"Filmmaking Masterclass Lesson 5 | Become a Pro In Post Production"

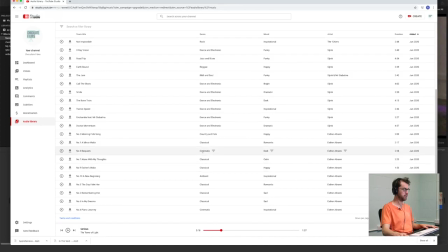1986s
We'll stick with cinematic, but let's go for something that's maybe calm.
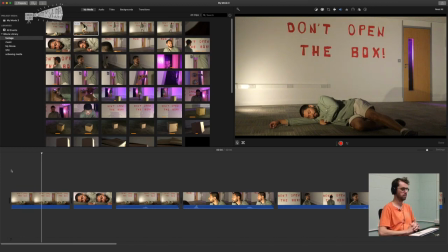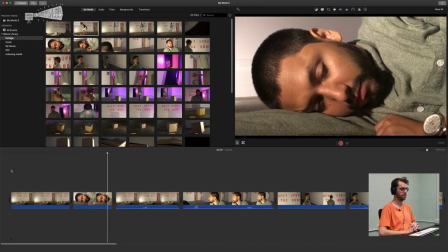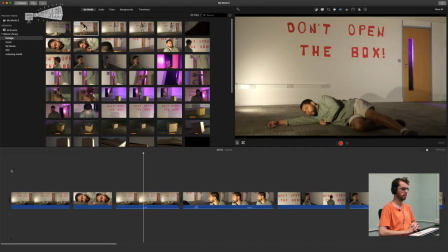2011s Hello?
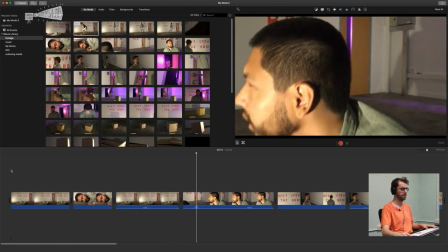2015s Hello?
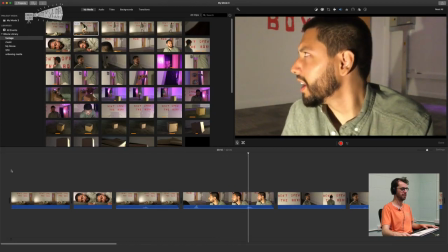2019s Where am I?
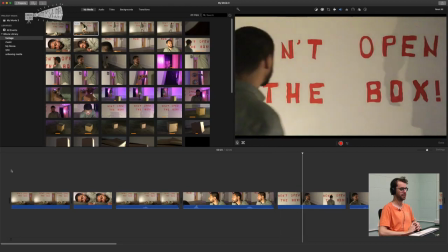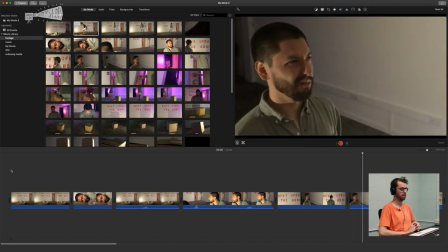2028s What is this?
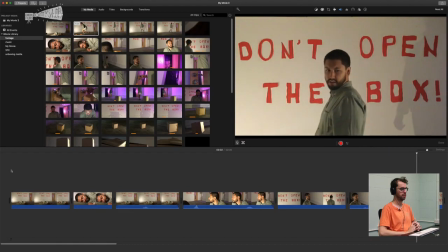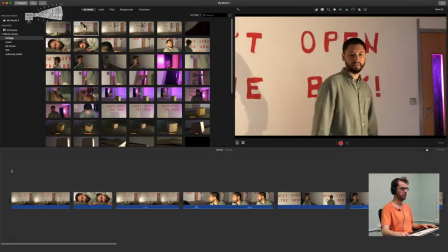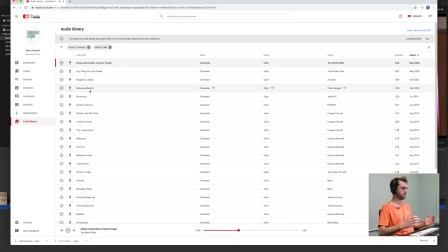2044s
Okay, so you get the point there. So that changes it completely. It almost feels like the actor's waking up on a lovely Christmas morning to his present. There's something quite, it almost makes it quite funny in a way. So it just completely changes the tone. So we could also try happy.
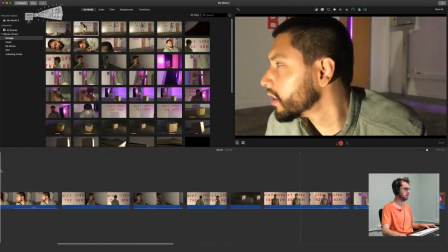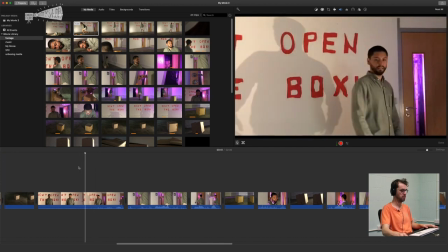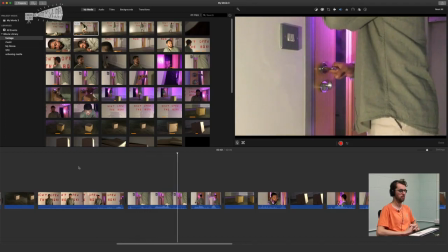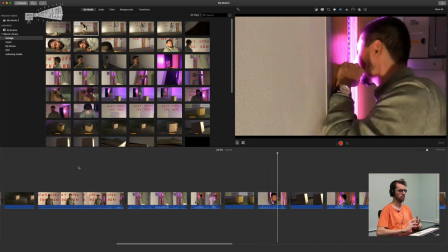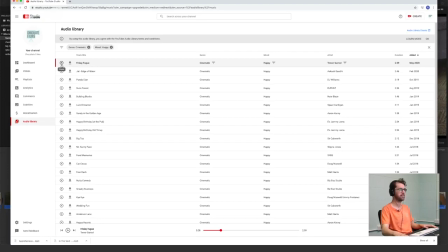2094s
So it just doesn't really make sense. So it doesn't make me feel happy or scared. It doesn't really do anything. So it's just the wrong choice completely. So it's super important to try and find the right music. So think about your genre. Whether it's horror, you want something scary.
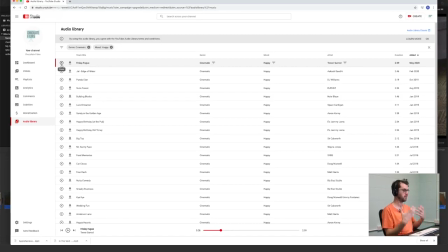2113s
If it's a romance, you want something happy. If it's a sci-fi, you want some music that's a bit more mysterious.
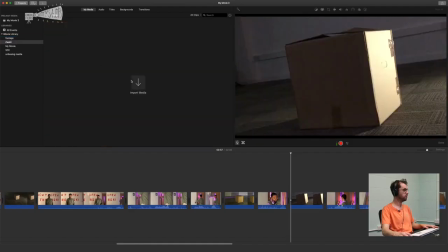2121s
So we've got our track. So what we're going to do now is import the music.
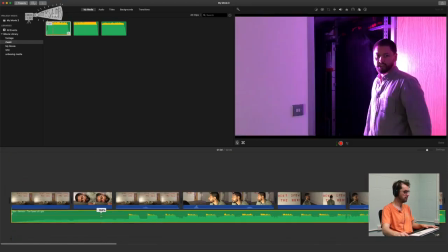2128s
And so the first track I really liked, that had the sort of thumping bass line.
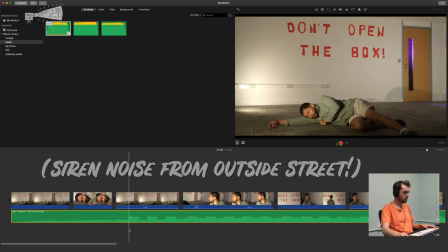2138s
So as you can see, there's a gap in the waveform where that particular bit of music kicks in.
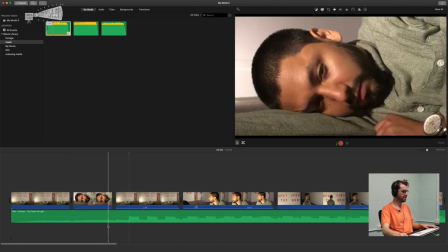2147s
You can see that here. So I think it'd be quite nice if that timed up with something, probably when he actually opens his eyes fully.
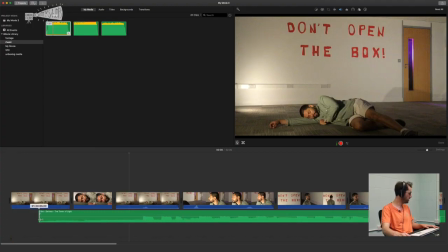2155s
So what you can do is shorten this a bit
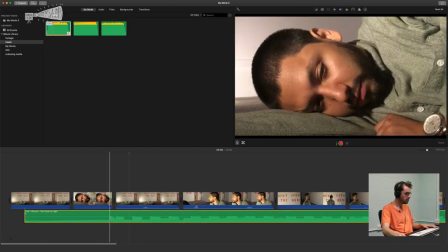2159s
and drag that back so that this lines up with that clip.
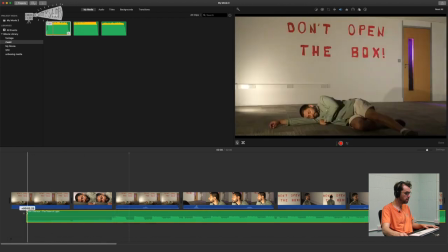And again, just adding that crossfade at the start like before. Let's see how that turns out.
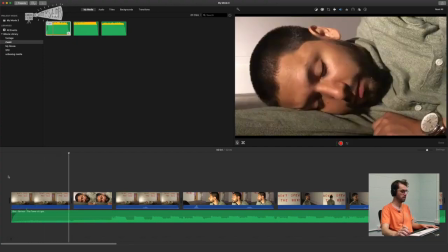So there's a nice syncing of music and editing there. So it's always good to try and time the edit to the music sometimes.
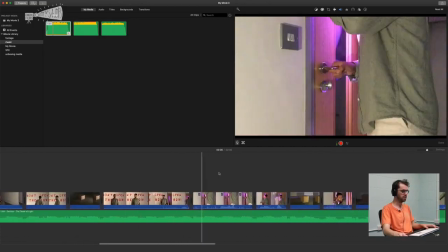2193s
I think the music's going to be really good as it's going to basically build the tension.
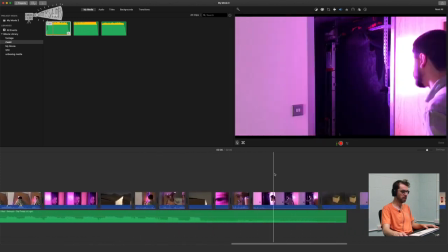2199s
But what I think will happen is when he opens the door,
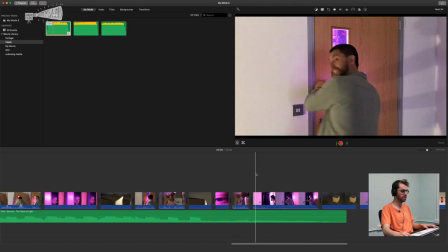2205s
it's almost like that's when the tension stops, isn't it?
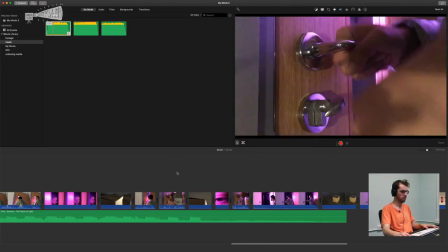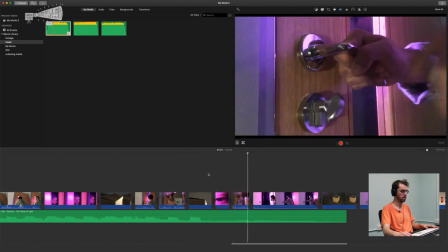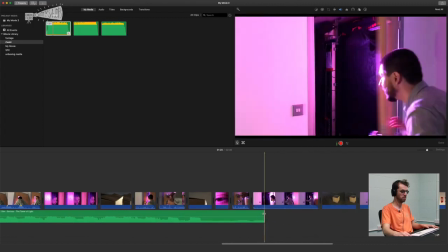2219s
So what I would do is actually make the music stop as soon as the door opens.